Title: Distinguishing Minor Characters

You're watching Scriptease.
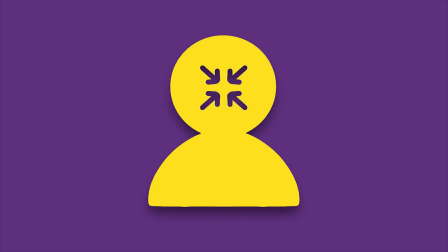3s
In today's episode, we'll be looking at how to distinguish minor characters in text by examining the script for The Ballad of Buster Scruggs.
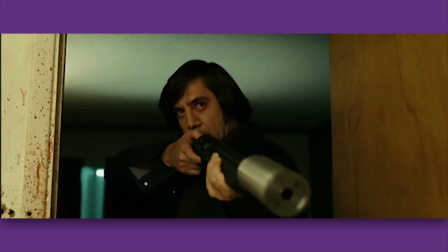10s
You can expect minor spoilers for the whole film. Last episode, we looked at how the Coen Brothers created tension in the screenplay for No Country for Old Men.
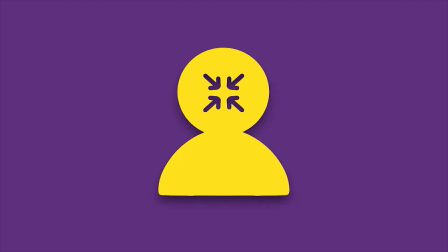19s
While I was watching the film, I remembered another great skill the Coen Brothers have: the ability to make unique, interesting, and vibrant minor characters.
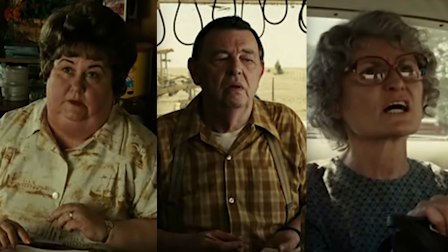27s
The lady at the trailer park, the service station attendant, and Carla Jean's mother all have tiny amounts of screen time, yet they leave a huge impression on the audience.
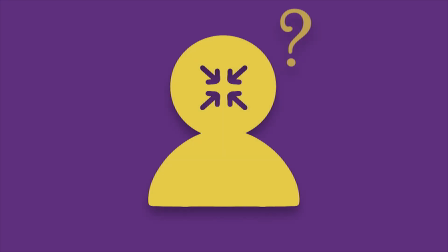36s
So how did the Coen Brothers make these minor characters so memorable? I am far from the first person to notice this.
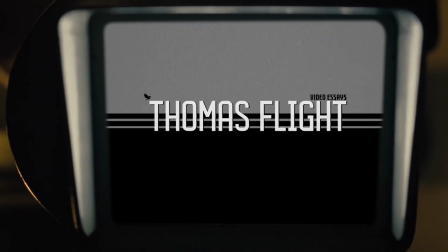44s
Thomas Flight, for example, has a great video on his channel covering exactly this topic.
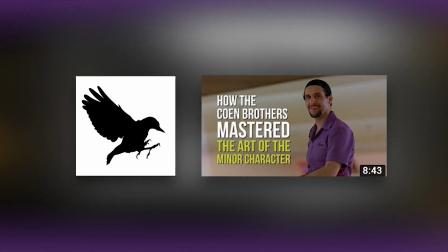48s
You really should check that out to see how these characters are realized on film. I'll leave a link down below.
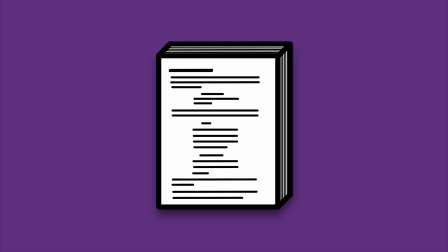54s
My line of inquiry, however, lies not in film, but in text. People have highly specific voices and faces,
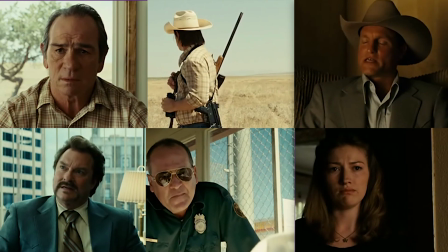61s
so distinguishing between characters on screen is an almost trivial matter, bar the odd poor casting choice.
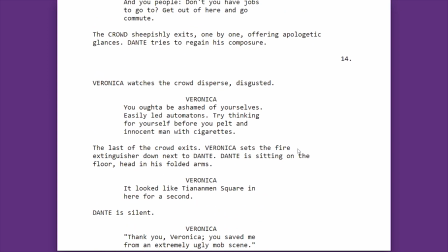67s
But in text, it can be easy to jumble up the characters in your mind.
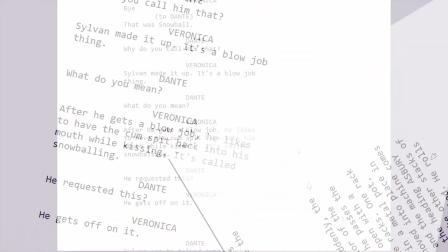71s
A store attendant or clerk can get lost in the haze of courier font, becoming an exposition dump or a means to an end.
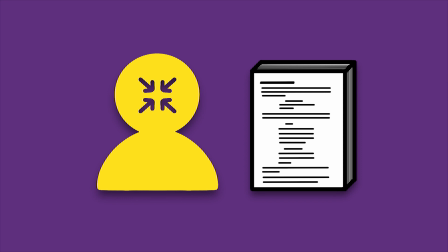79s
So my question is, how do we distinguish minor characters on the page?
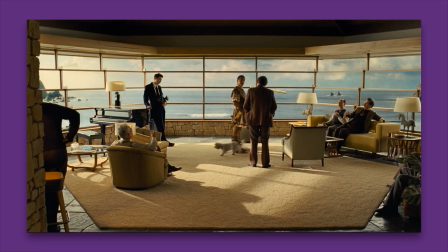83s
The Coen Brothers excel at this. Nearly all of their films feature an array of side characters that fleetingly interact with the main cast throughout their journey.
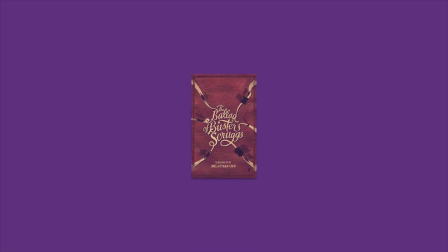92s
But their most recent film, The Ballad of Buster Scruggs, goes one step further.
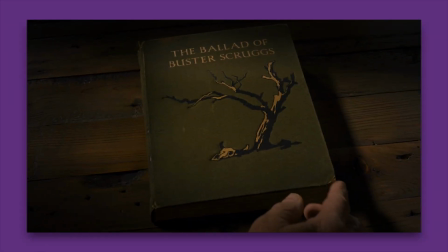96s
The film is an anthology, comprised of 6 separate stories set in the American frontier.
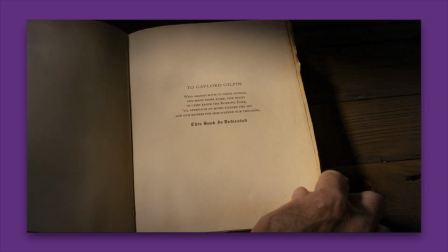102s
As such, no story gets more than 20 minutes of screen time, and yet each story is packed with a litany of roles.
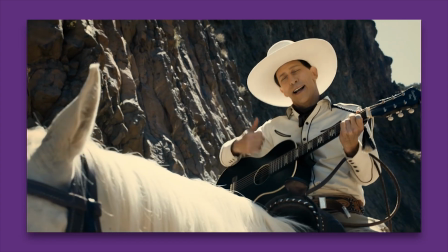108s
Each character needs to hit hard and fast to be remembered by the audience.
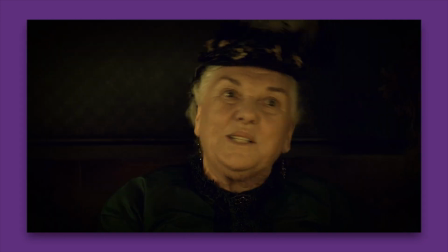112s
In the film, some amazing casting choices and fantastic performances help to bring these characters to life.
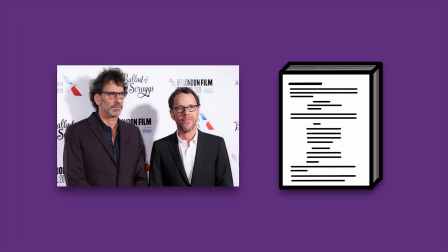119s
But in the script, the Coen Brothers have to rely on strong characterization to implant an image in the reader's mind. Let's look at some of the techniques employed by the Coen Brothers to distinguish their minor characters.
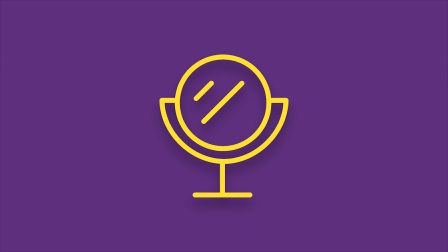131s
Physical appearance comprises a character's most obvious traits. Despite our best efforts, humans are designed to judge a book by its cover.
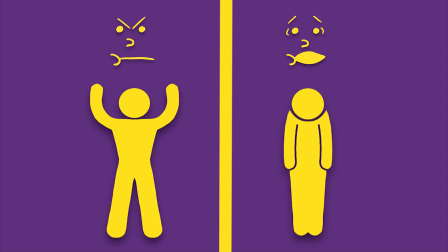138s
We tend to associate certain physical attributes with certain personalities. A buff person is likely to be hard-edged, while a frail person is likely to be timid.
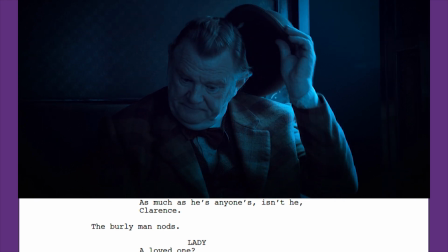147s
By exaggerating the physical description of someone, we can infer a lot about their personality in a short amount of time.
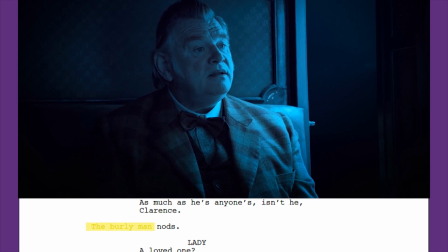154s
Clarence, from the last story in the film, is described as a burly man, which fits with his role as the thumper in his bounty hunting duo.
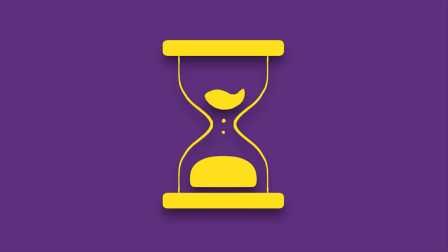162s
Age can also quickly indicate a character's personality.
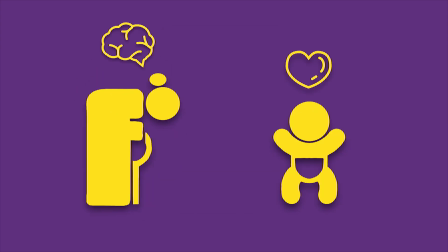165s
An old person could be assumed to be wise or stubborn, whereas a young person could be assumed to be open-minded or naive.
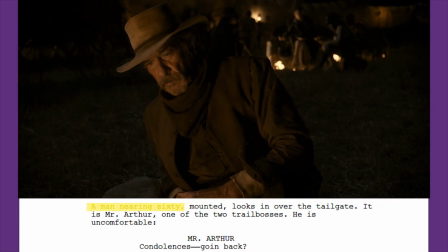172s
Mr. Arthur, a man nearing 60, is set in his ways. His age has made him an expert on surviving the Oregon Trail.
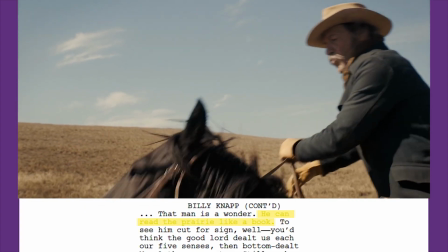179s
He can read the prairie like a book, as Billy Knapp puts it.
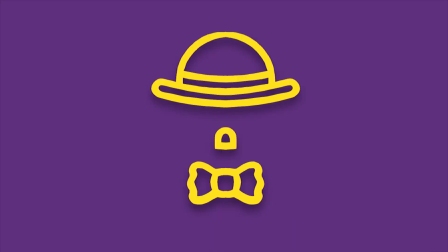183s
Similarly, someone's hair and costume can quickly give us a glimpse into their job, their status, or their disposition.
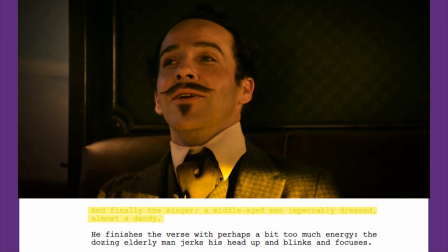189s
Thigpen, being impeccably dressed, adds to his gentleman killer persona,
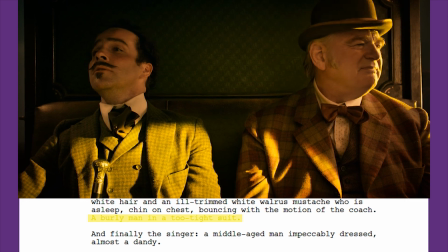194s
whilst Clarence's too-tight suit visually shows off his bulk, but also indicates he's not quite as smooth as his partner.
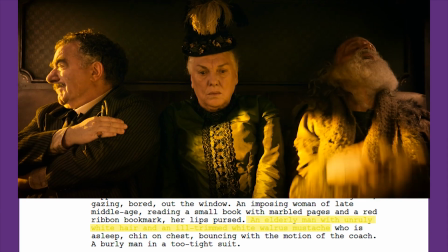201s
The trapper's unruly white hair and ill-trimmed mustache is a different style altogether, suggesting he is more accustomed to the wild than civilization. Then we have more obvious ways of making a character stand out. Giving them a highly abnormal feature is sure to make the character distinct in the reader's mind.
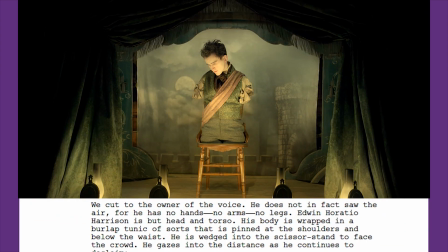217s
The central focus of the film's third story has his entire existence defined by one such feature.
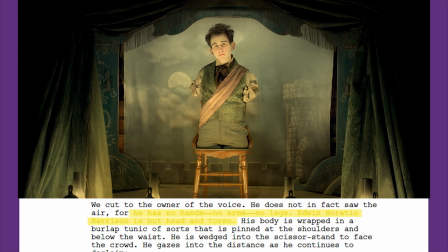223s
He has no hands, no arms, no legs. Edwin Horatio Harrison is but head and torso.
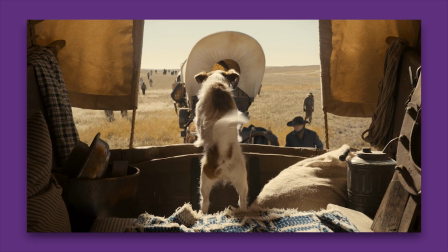230s
Even more extreme again, who says the character has to be human? In the 5th story, one of the most impactful characters is President Pierce, a terrier.
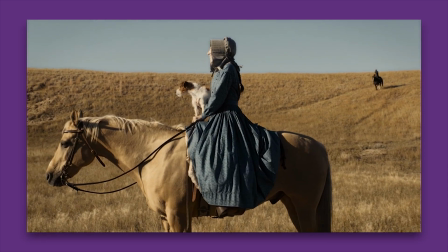238s
He has personality, he has wants and needs, he has relationships to the other characters, and, crucial to our discussion here, he stands out.